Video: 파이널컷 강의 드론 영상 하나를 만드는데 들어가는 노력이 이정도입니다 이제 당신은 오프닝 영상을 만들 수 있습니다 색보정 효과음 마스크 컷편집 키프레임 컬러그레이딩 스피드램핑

0.27초가 되는 거예요. 그냥 0.27초로 확 줄여버린 거예요. 그러면 어떻게 보이냐?
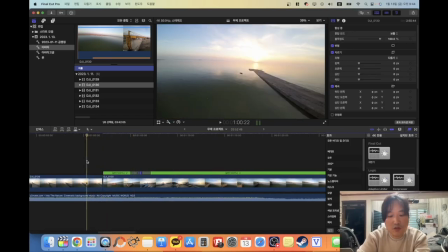(15:13)
여기에서 시작을
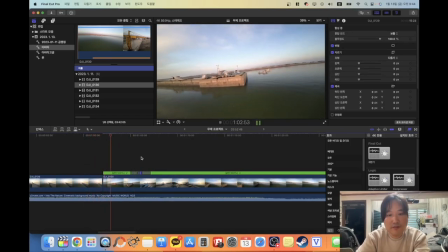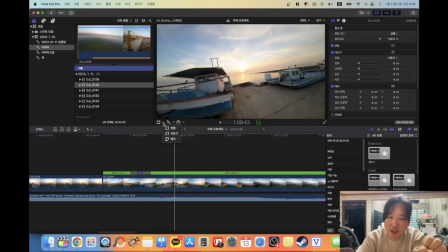(15:24)
여기도 속도를 넣는 게 리드미컬한 느낌 나겠죠?
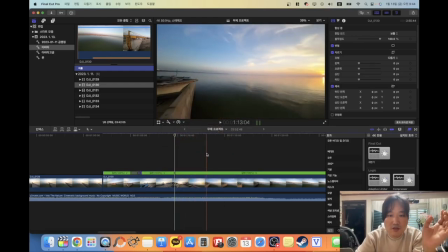(15:28)
여기에서 블레이드 B 그래서 이번엔 좀 많이 가죠.
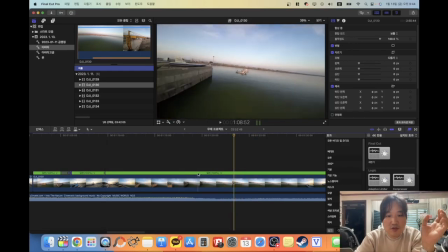(15:37)
여기까지 가서 블레이드 B를 하고 이 속도를 이긴 구간 13초라는 구간을 다시 10일 정도로 굉장히 짧게 잡을게요. 그러면 어떻게 보이냐면
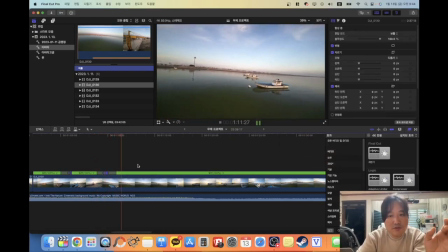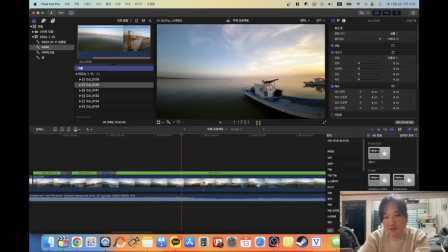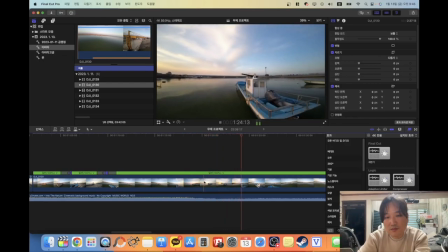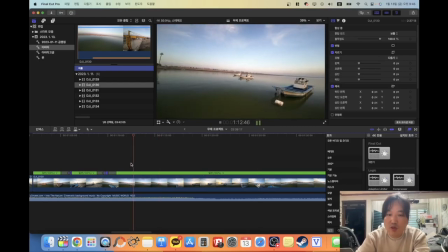(16:13)
뭔가 좀 아쉬워.
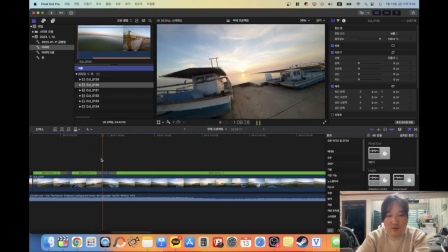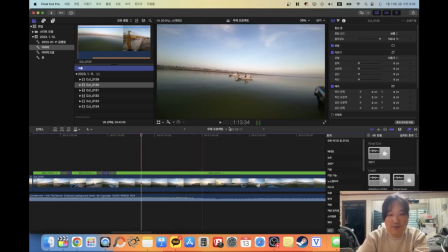(16:23)
여기 한번더 속도를 늦춰. 뭔가 좀 아쉬웠어요. 여기 속도. 이거는 위로 꺽쇠는 시프트거든요. 시프트 B 누르면 됩니다. 단축키 시프트 B. 잘라서 여기에서 시프트 B를 한 다음에 여기 속도를 훅 지나가는 거.
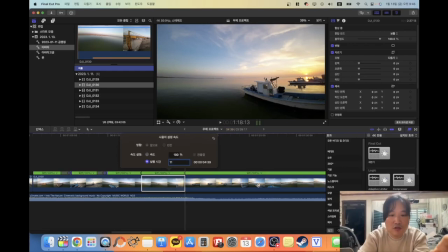(16:42)
4초짜리를 0.27초로 만들어 버릴게요.
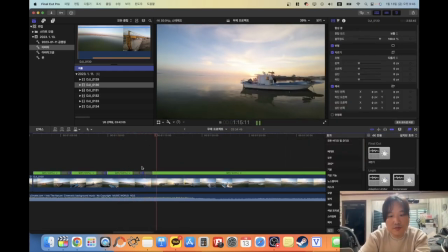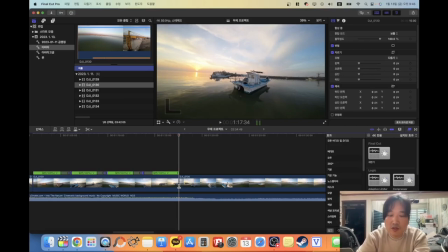(16:51)
여기 되게 잔잔한 음악이었거든요. 여기를 자르고요. B 눌러서 잘랐어요.
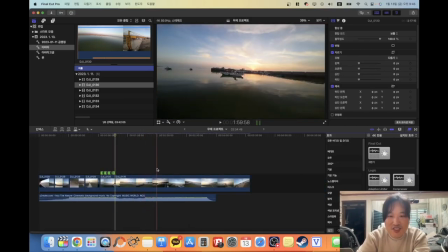(16:56)
단축키 좀 써야 될것 같아. 너무 느려.
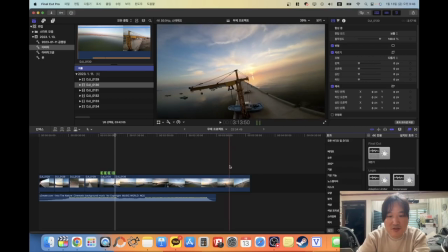(17:01)
되게 아름다운 음악이거든요. 내가 여기를 지나가는 게두 번째 있어요.
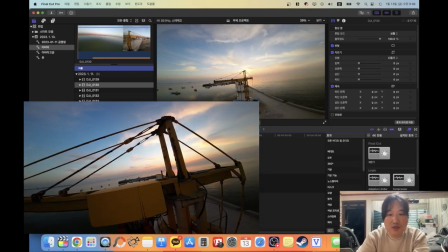(17:06)
아, 그런데 두 번째 파일은 또 시간대가 다르기 때문에 그건 안 쓰는 게 나을 것 같아요.
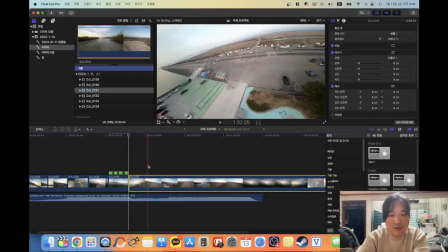(17:13)
영상을 찍었던 거를 기억하고 있잖아요. 제가 여기 돌아서 저쪽 동네로 가거든요.
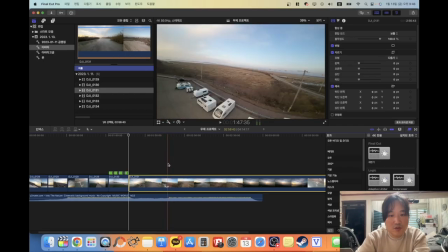(17:19)
여기서부터 가면 될것 같아요. 여기는 전체적으로 속도를 좀 올리는 게 나을 것 같아요.
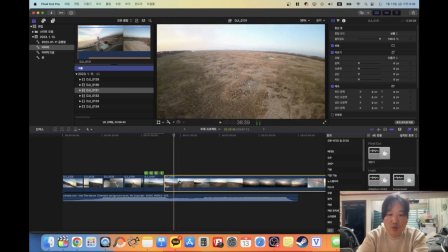(17:29)
분명히 부드럽고 좋긴 한데, 속도가 조금, 빠르게 하는 게 좋을 것 같습니다. 그럼 여기 속도를 누르신 다음에, 빠르게 두배 하면은 여기 시간들이 전부 다두 배가 돼요.
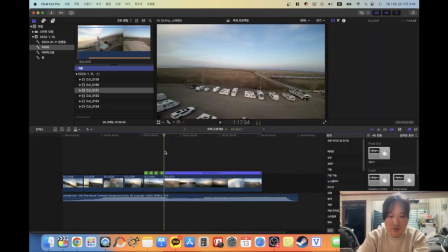(17:42)
그러면
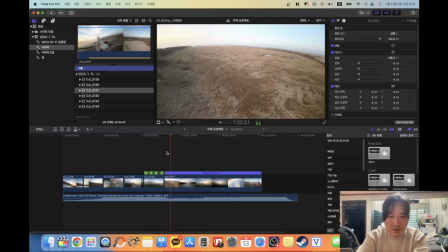(17:47)
이렇게 지나갈 수가 있는 거죠.
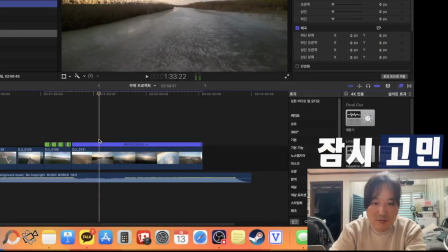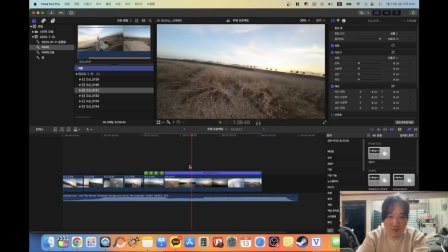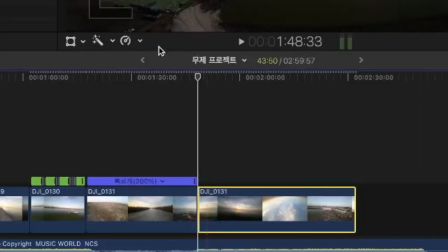(18:16)
또 여기에서 쿵거리니까 여기를 자르고 여기 속도는 다시 100% 정상으로 만들겠습니다.
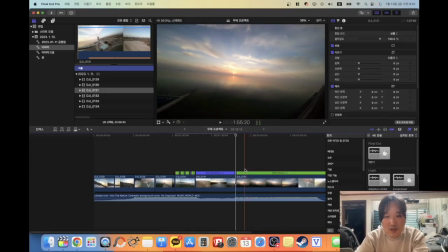(18:23)
여기 100% 여기 흔들리는 거 없이 여기에서 언제 쭉 올라갈 거예요. 여기를 자를게요. 자르고 붙여놓고
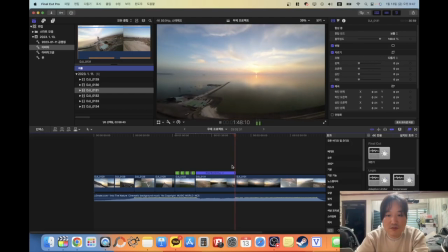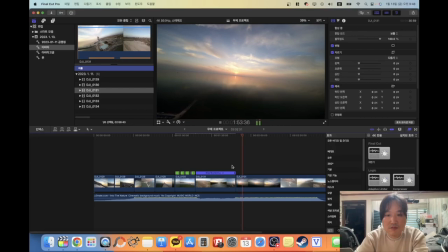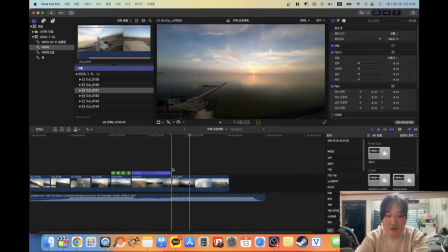(18:43)
뭔가 요 사이를 그냥 빠르게 하는 게더 나을 것 같아요. 되돌리기는 컨트롤 Z를 누르면 되돌리기가 됩니다. 뒤로. 그리고 되돌린 걸 다시 되돌리려면 뭔가 행동을 안 했을 때 얘기예요.
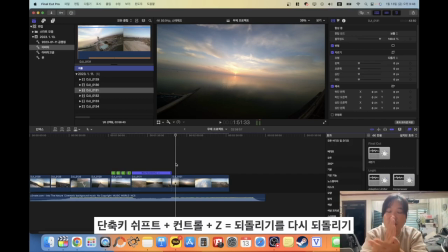(18:57)
여기에서 뭔가 자르거나 그러면 이제 거기가 맨 끝이 되는 거거든요. 아무튼 아무 행동을 안 했을 때 뒤로 돌릴 때는 컨트롤 Z,
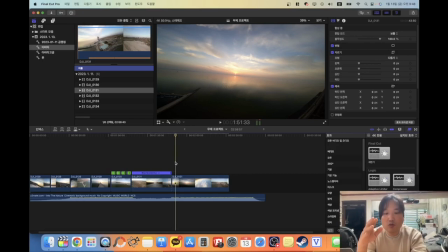(19:05)
그다음에 컨트롤 시프트 Z 하면은 뒤로 돌린 거를 다시 뒤로 앞으로 돌릴 수 있습니다. 다시 앞으로 돌릴 수 있는 기능이 있어요. 아무튼